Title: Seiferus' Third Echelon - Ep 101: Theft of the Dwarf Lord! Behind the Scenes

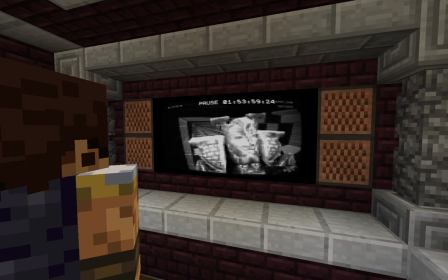(7:56)
So from the very beginning it seemed like Resource Packs was definitely the way to go, but there was one thing I wasn't exactly sure how I was going to handle.
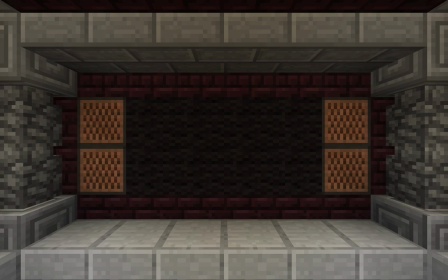(8:04)
And that was an idea that Example and I both had from the very start. That it would be very interesting if while the security feed was live and nothing was triggering its motion detection,
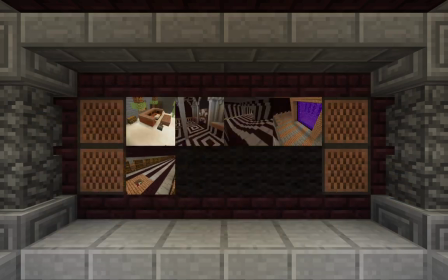(8:13)
if it would show an array of eight different screens that would cycle through all the cameras in his nether base.
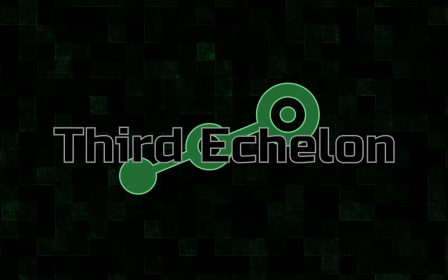(8:20)
So while I was testing out how exactly I was going to generate the textures for the resource pack, I knew right off the bat that I was going to need to generate some for the eight-camera multi-feed,
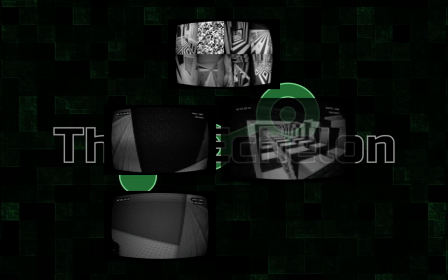(8:28)
the beginning and end of the vault sequence, and the beginning and end of the entry sequence where we see Humphrey the second time.
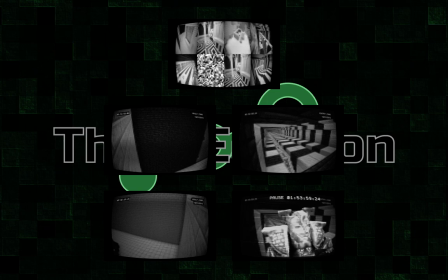(8:35)
Of these initial five, the only one that actually had to be animated was the eight-camera multi-feed.
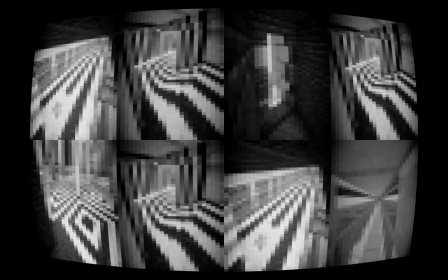(8:39)
And this is where my concern over these high-resolution textures started to really come into play because each of the eight blocks Representing a portion
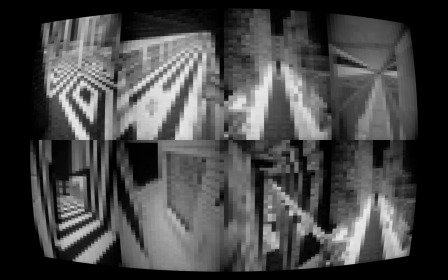(8:47)
of the eight camera multi-feed was not only going to have high-resolution textures But they were all going to be animated meaning there were going to be
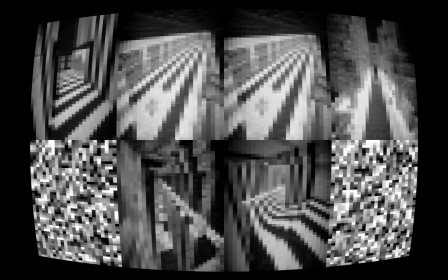(8:55)
multiple frames of high-resolution textures And I thought for sure that this was going to slow down the game
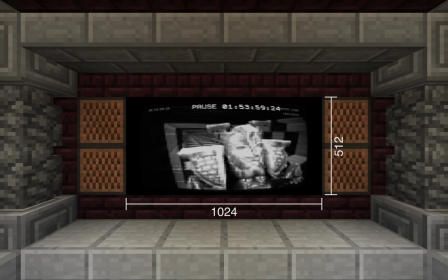(9:00)
So we started to test out how the textures were going to look if we were to lower the resolution and And ironically, the lower we made the resolution, the better they actually ended up looking in game until we got to the point where we matched the native resolution of the default resource pack.
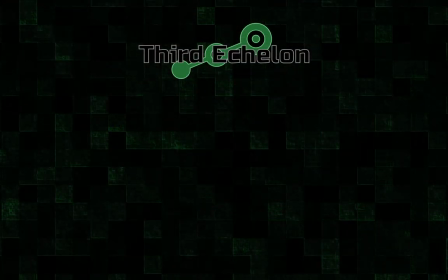(9:16)
When you're generating an animated texture in Minecraft, the way that you accomplish it is to create a column of all the frames that are going to be in the animation,
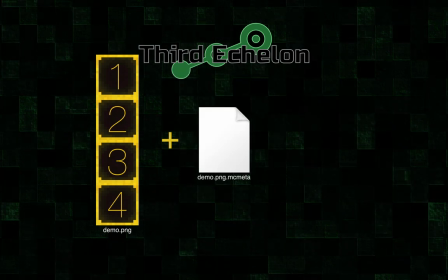(9:23)
and accompany that with a .mc meta file representing that image that is basically a text file that tells Minecraft what speed to play each frame. The original way that I had attempted to accomplish this 8-camera multi-feed was to basically use the exact same column of frames for each texture,
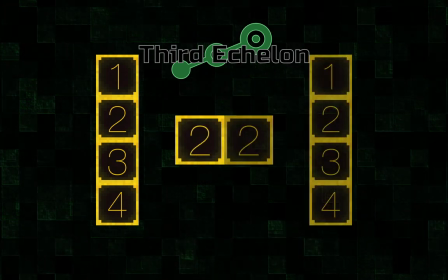(9:41)
but adding a different number of extra frames to the bottom. If we simulate the principle behind the security feed by placing two sequences side by side,
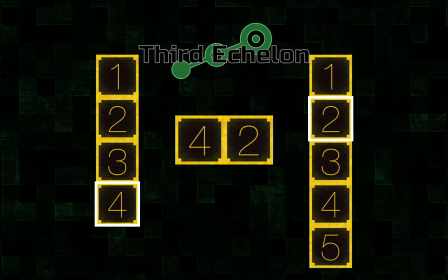(9:50)
you can see that if we add one extra frame to the sequence on the right, even though they're using the same frame rate, the sequences become desynced very quickly.
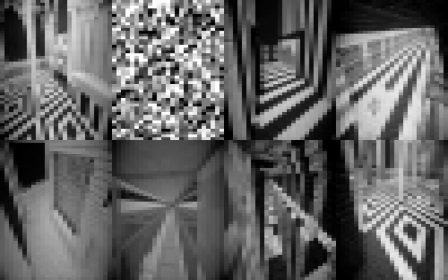(9:59)
Now, with eight different feeds going simultaneously, this gives us a very nice randomized transition between each sequence.
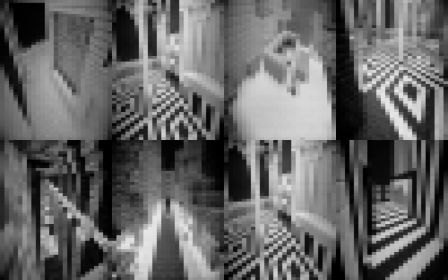(10:07)
Now, this would have worked great in the project,
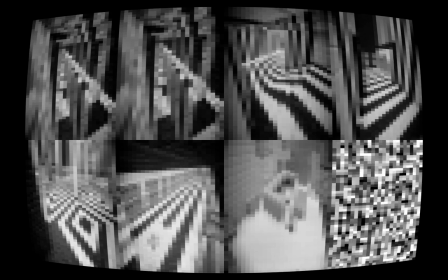(10:09)
except for the fact that we had to accommodate the optics compensation that we added that makes it look like the security feed is being viewed on an old CRTV.
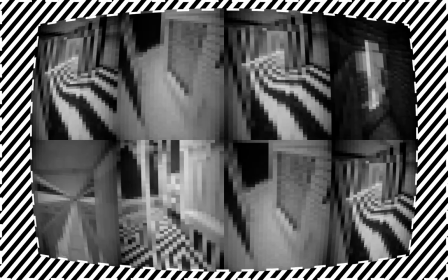(10:18)
Because of this added border, it meant that each of the eight textures needed to have its own unique set of images.
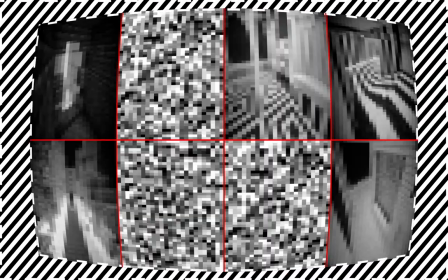(10:23)
And this concerned me a little bit because of that curved edge, I thought that some of the camera angles might bleed into the texture that was going to be going on the block next to it.
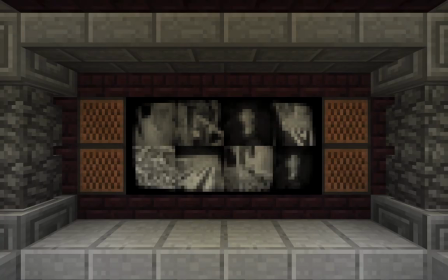(10:31)
But as luck would have it, because of the low resolution, it turned out to not be that big of a deal.
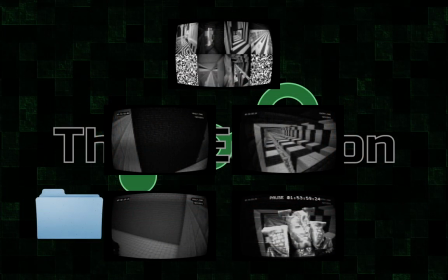(10:36)
So once I generated a working prototype of the resource pack that had those five initial security camera screens,
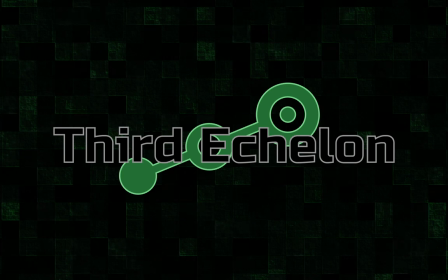(10:42)
I sent it to Example and had a Meet Me on the server so that we could work out exactly what expectations we had for each other on how we wanted the video to go.
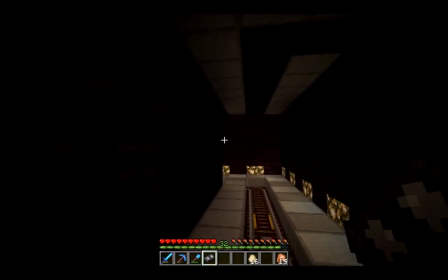(10:50)
This was around the time that I pitched a little idea to Example that, because the VHS tapes were just re-textured records,
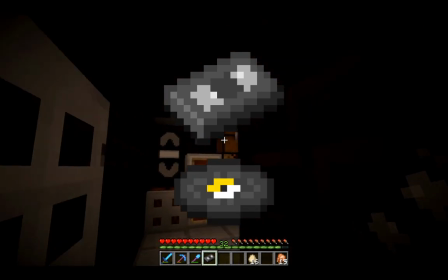(10:56)
maybe we could use the mechanics of the jukebox to tell a little bit of a joke.
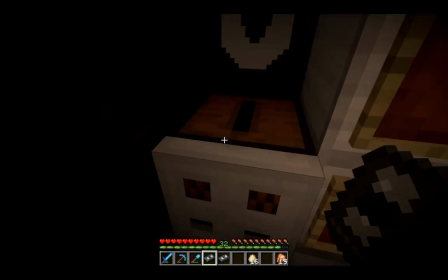(11:00)
So, when he goes to put the security tape into the VHS player, out pops another VHS that's labeled Die Hard with a Vengeance.
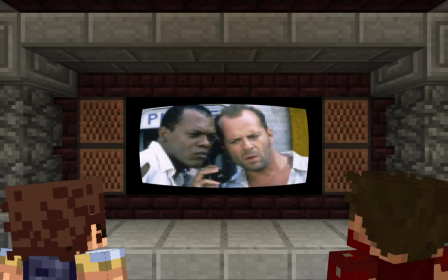(11:07)
And this is just a little bit of an in-joke between Example and I, because he and I are both really big fans of the Die Hard series, and quite often while we're playing the game,
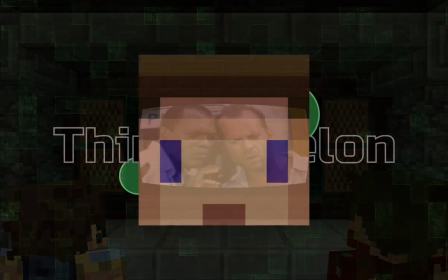(11:15)
we're actually watching those films in the background. And we also like to give Macho Dagger a hard time, because he's never seen any of them.
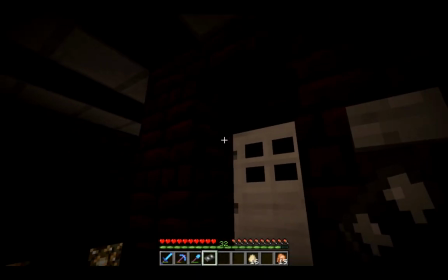(11:23)
Now, this is also around the time that Example pitched the idea that I should be able to see what he's doing in the back room through the security feed.
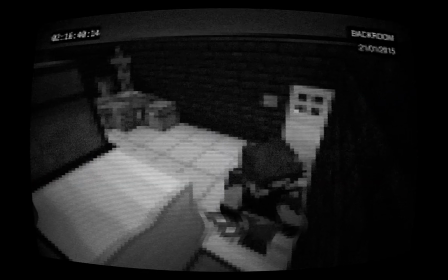(11:29)
But this is where things got a little bit complicated, because in order for me to actually see what he's doing and have our footage continue to sync up,
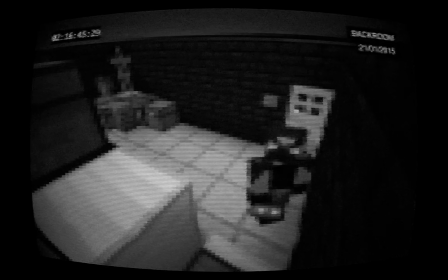(11:36)
I had to physically be in the back room with him while he was swapping the tapes.
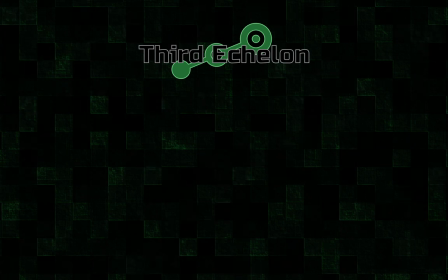(11:41)
One of the ways that we accomplished half the stuff we did in this video was by retexturing command blocks to look like nether brick.
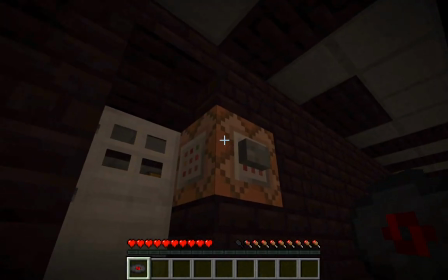(11:49)
If I walk you through examples trip to the back room with the default resource pack, you can see that as he opens the door, he's also activating a command block to teleport me into that room.
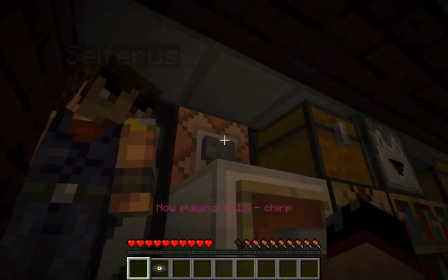(11:58)
And then once he's done swapping the tapes, he clicks another button which teleports me back.
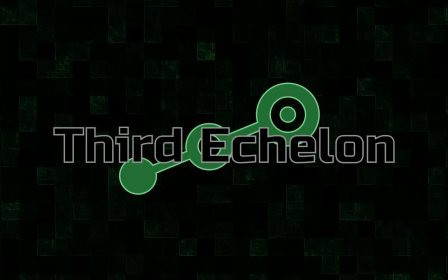(12:03)
Now, these command blocks are actually not doing the teleportations themselves.
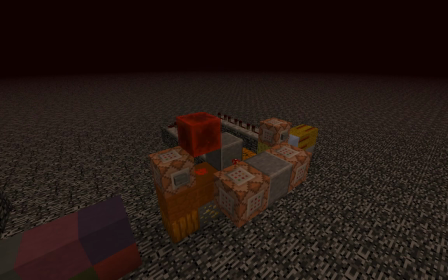(12:07)
They're using the set block command to place a redstone block to activate another series of command blocks which both teleport me and temporarily set me into spectator mode so that I'm not visible within examples view.
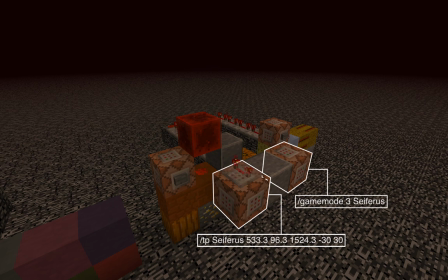(12:19)
These two command blocks are being powered by a repeater that's on full delay, and the reason for this is because I want this other command block here to be powered first. This command block has a clone command to copy this random assortment of blocks that's sitting underneath it.
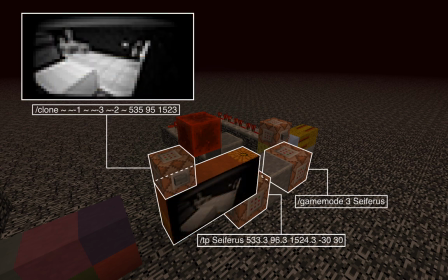(12:32)
If we were to see these blocks within our texture pack, however, we'll recognize right away that it's actually an image that shows up on the security feed. And the reason, of course, that I want to have this command block activate before these two command blocks is because I want to have that split second where I can actually
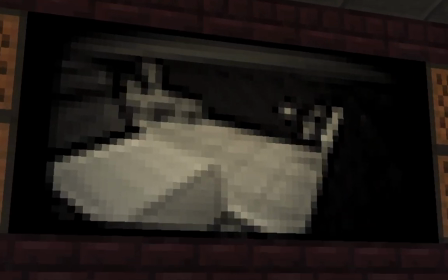(12:47)
see that image of example entering the back room live on the TV in the security room before I get teleported into the
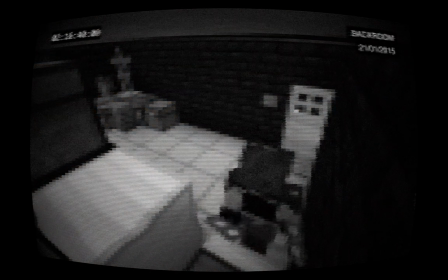(12:54)
back room to record the footage that eventually becomes the full screen version of that security feed.
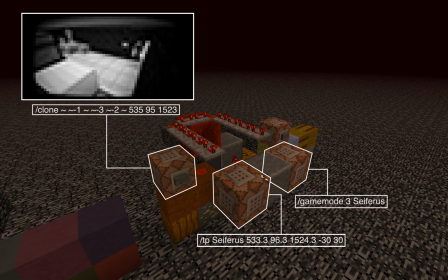(13:00)
Now you might have also noticed this chain of repeaters here that activates this command block. This command block replaces the blocks again,
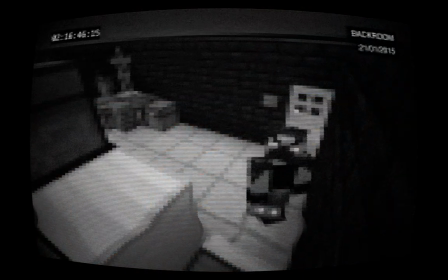(13:08)
this time to be the blue screen, so that I have something different to look at once I'm done recording the footage in the back room and I get teleported back to that original spot.
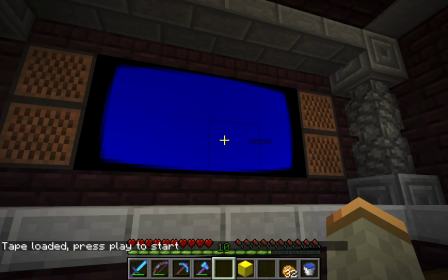(13:17)
Once I'm back in the security room, you'll notice that it says tape loaded, press play to start.
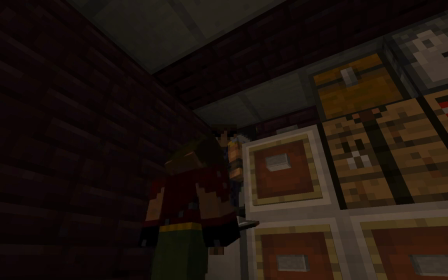(13:22)
This is actually a workaround that we had to develop because when I'm being teleported back into the security room, I'm also being set back into survival mode.
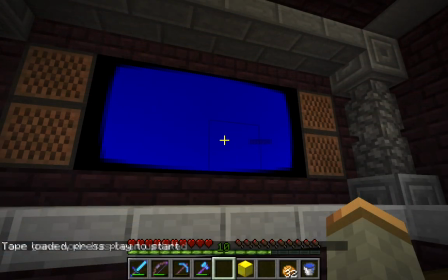(13:30)
So what that text actually should say is your game mode has been updated. And obviously this would have broken the whole illusion.
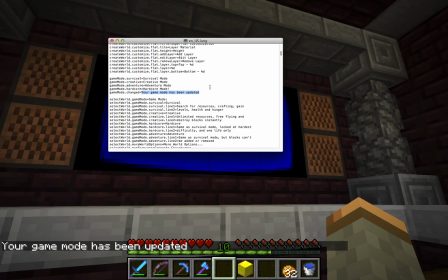(13:37)
So the way that we went out to fix this was to change the language file within the resource pack so that instead of saying your game mode has been updated, it instead reads tape loaded,
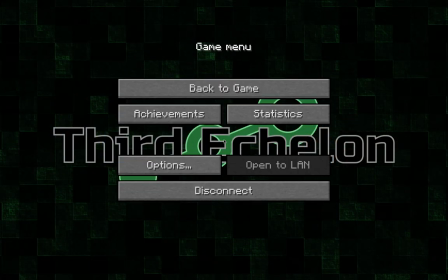(13:46)
press play to start. It wasn't until much later in this project that I realized it would have been much easier for me to handle this by simply going into the game settings and turning off the chat.
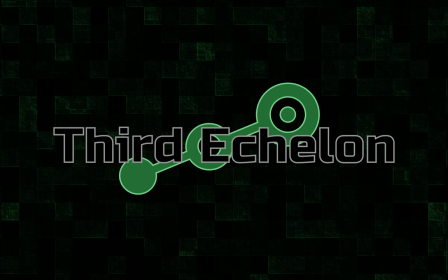(13:55)
But of course by the time I figured out that option was available, we had already recorded this portion.
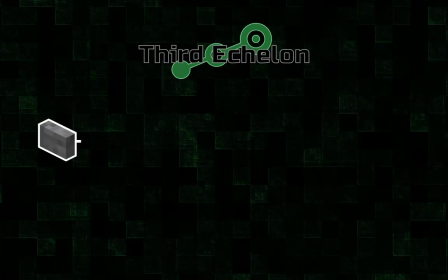(14:00)
Now this principle of using a button to activate a command block, to use the set block command, to place a redstone block to activate another command block to use the clone command to change what's being shown in the security room,
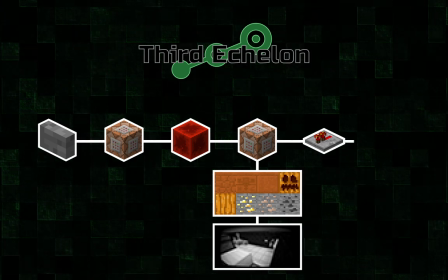(14:11)
before then having a slight delay over the series of repeaters to activate another clone command to change what was being displayed in the room again,
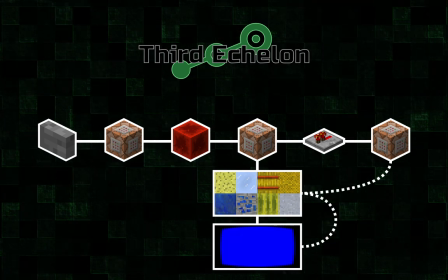(14:19)
was essentially the backbone to this entire portion of the project.
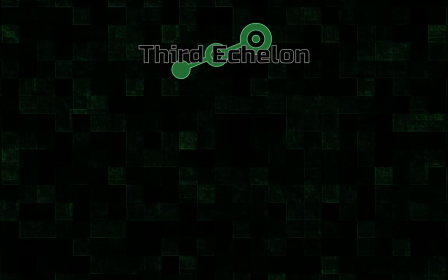(14:23)
So after we determined that this was something we could physically do in-game in real time, I set up a similar command block system for all the other security footage sequences.
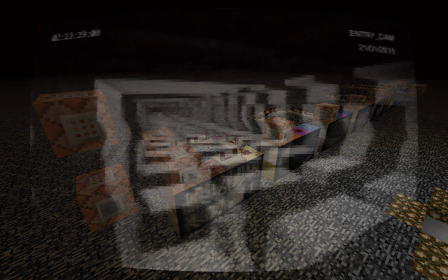(14:32)
And this is when I realized that it wouldn't be that much extra effort to add a sequence where Example was able to see me as I arrived in the minecart,
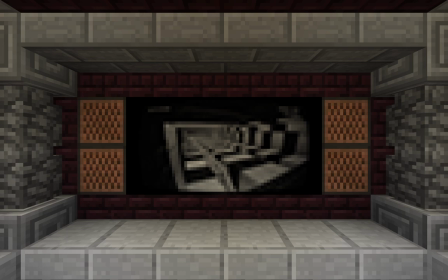(14:38)
because we already had this texture looking down his nether tunnel that we could use to represent both my arrival and the beginning of
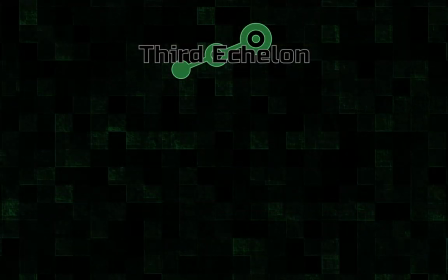(14:45)
the portion where we see Humphrey up close. Now because all the other security footage sequences have been generated utilizing my aspect ratio,
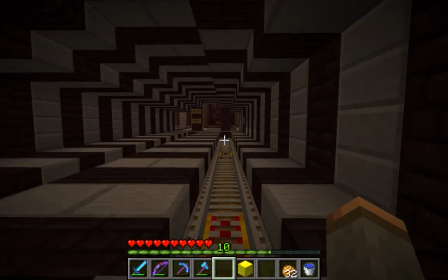(14:52)
and because it's such a simple and repeatable action of simply riding down the minecart, hopping out and walking off screen,
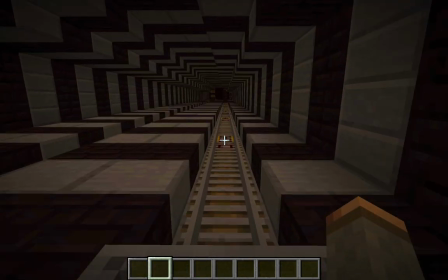(14:58)
we thought it might be easier, rather than teleporting Example back and forth,
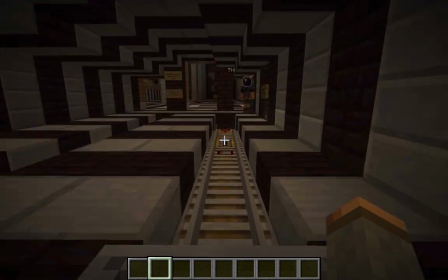(15:01)
to simply re-record that action through the eyes of my camera account, ThirdEchelonIFK, so that I would then have the footage,
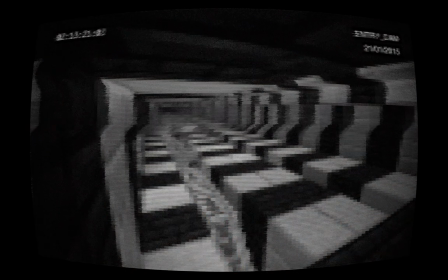(15:08)
I could quickly run it through the After Effects comp and send it to Example when I was done.
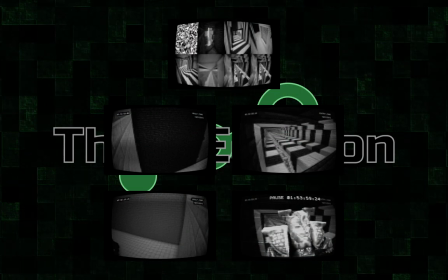(15:13)
Now, earlier in this behind-the-scenes, I explained that in the initial version of the resource pack, I had generated five security footage screens. After brainstorming with Example and adding the portion where I am able to see him while he's in the back room, we had to add these two extra screens for a total of seven.
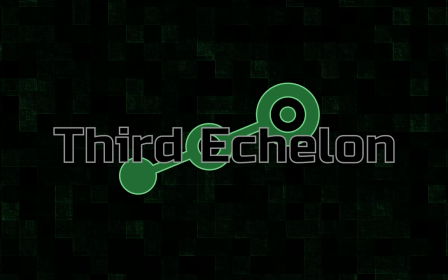(15:29)
Now, try to keep in mind that the majority of the command block systems we developed have the sole purpose of changing what's being shown in the security feed by utilizing these textures. And as we went into the recording process,
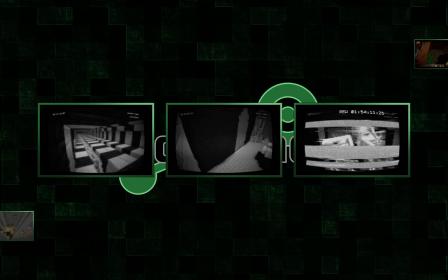(15:41)
we had already generated the full screen security footage sequences for everything except for the portion we needed to record in real time, as example went into the back room.
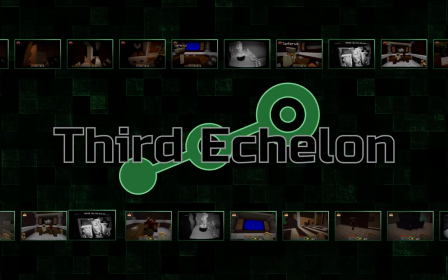(15:50)
So the rest of these command blocks are designed to allow us to record footage that essentially acts as a bookend for us to then insert that full screen footage later.
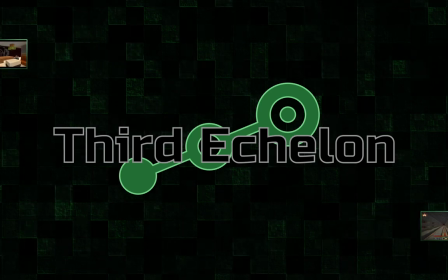(15:59)
So now that you've got a basic understanding behind how all of these command block systems work, I want to take you even further behind the scenes to help you understand what was actually triggering each screen change during the actual recording process.